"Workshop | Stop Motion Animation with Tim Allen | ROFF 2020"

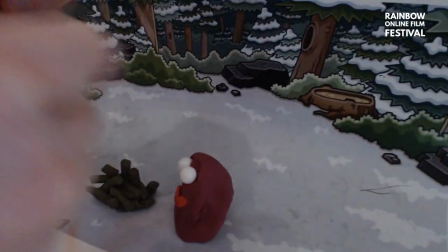So what I'm going to do is cut bits of the Quality Street wrapping paper
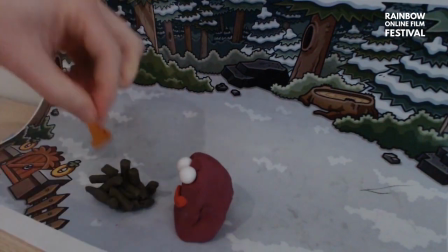and cut areas that look like little flames, which I can then poke into the fire,
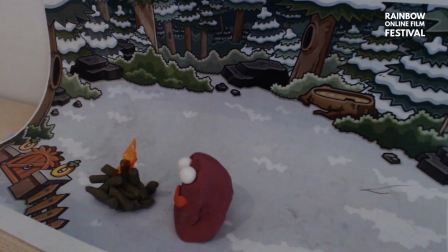or I can even use a piece of blue tack, keep on cutting
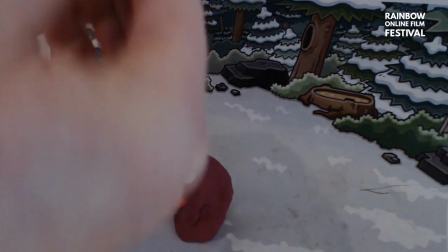little fire shapes, and if need be I can put a little bit of blue tack at the bottom of the fire,
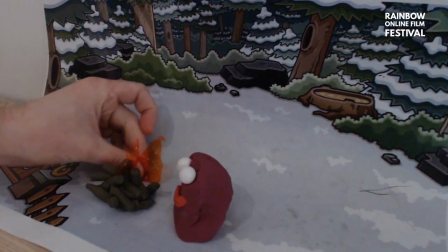and I can actually stick this behind the campfire like so,
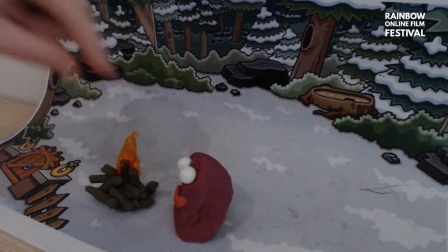or I can actually place it, if you can see,
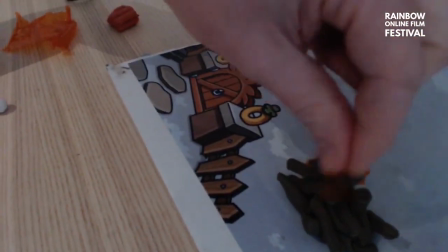I can place it somewhere in the middle, somewhere on top here, something like that.
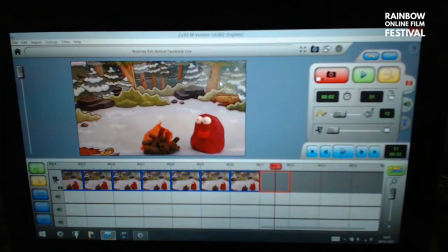Now if I refer back to the screen, let's see what Bob the Blob's up to. Okay, now we can see our fire effect coming in. I'm going to start with a little bit of fire, take a frame,
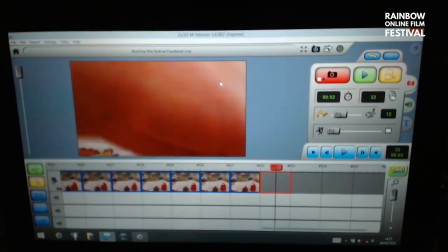and this is where bit by bit I can start building the fire up.
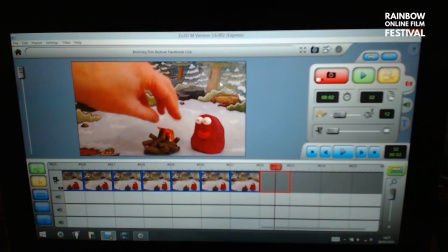Obviously you want to cut shapes that have a slightly fire look to
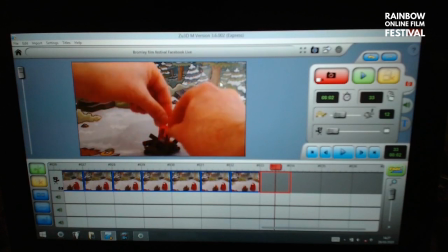it, so I would make them a bit fatter at the bottom and a bit thicker at the top,
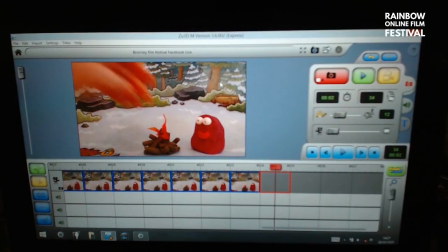like so. Oh, there we go. And you can either add them or you can move them just a little amount.
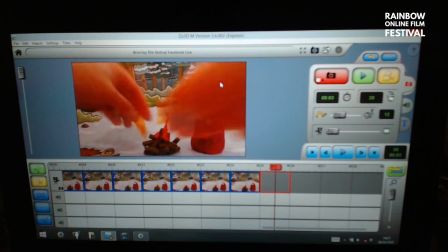Fire has a tendency to do fairly
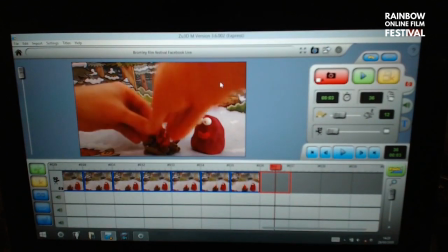sudden extreme movements, so I can basically do a bit each time.
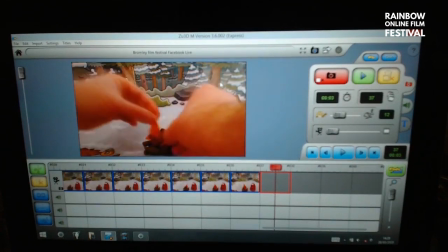A fairly nice looking effect.
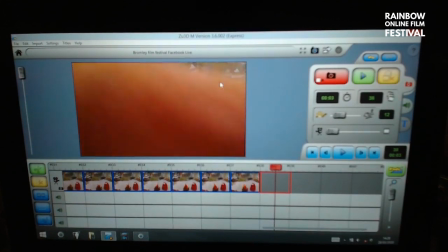Also using a mixture of colour, a little bit of
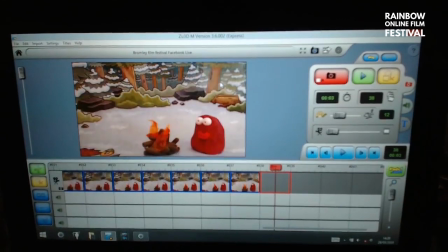amber. Didn't want to knock the campfire, but that's animating a rush for you. Okay.
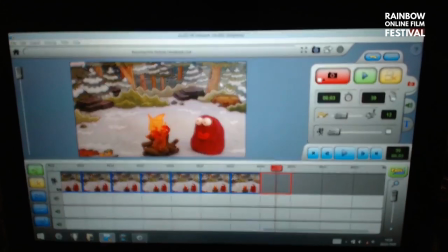And you can make the fire go as big and as small as you want.
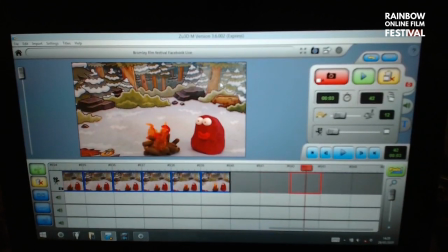Doesn't have to be anything too delicate, because believe it or not, fire movement isn't too delicate. Okay, let's see how that looks. From the top.
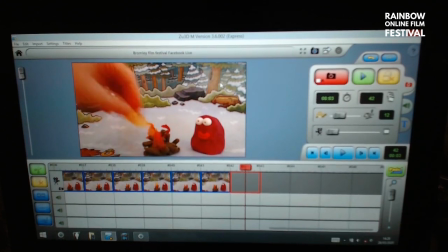Okay, so I'm going to do a little bit more, but you're getting the idea. We actually used very much this kind of technique on Isle of Dogs. It was lighting gel,
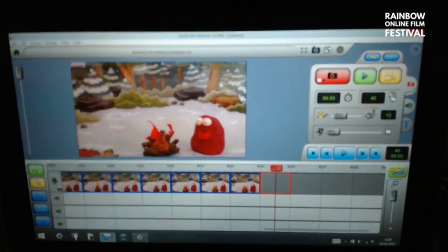but it had a very lighting gel is what you put in front of a light to make the light have a blue or orange or green light color.
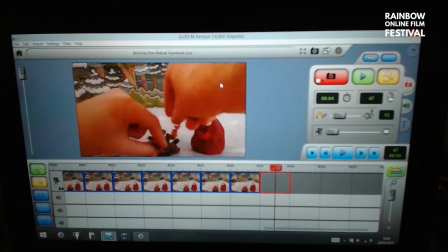But it was almost identical texture to what we're doing now.
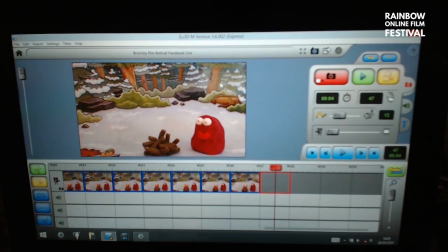And on Fantastic Mr. Fox, we actually did it with
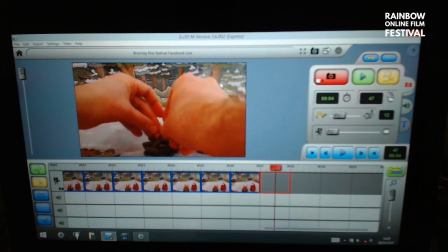Pear's soap, which is a clear amber soap.
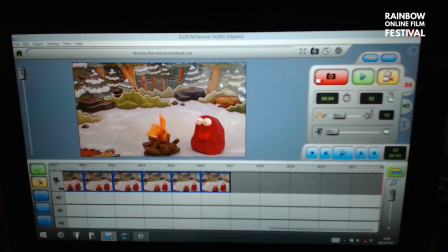Okay, now Bob the Blob has seen enough fire for one day, so Bob is going to have to try and put the fire out.
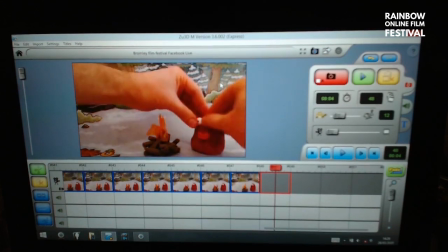And to do that, I'm going to start moving him again. Got to keep my fire moving. Bob can go into a blink. Now Bob is going to reach behind his back into his magic pocket,
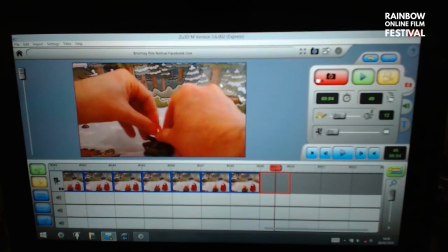because in all animation, characters will go and they'll reach behind them.
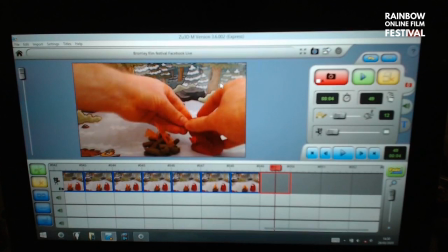They'll put their hand behind the back of their trousers or behind their bum and reach and pick up any object they want.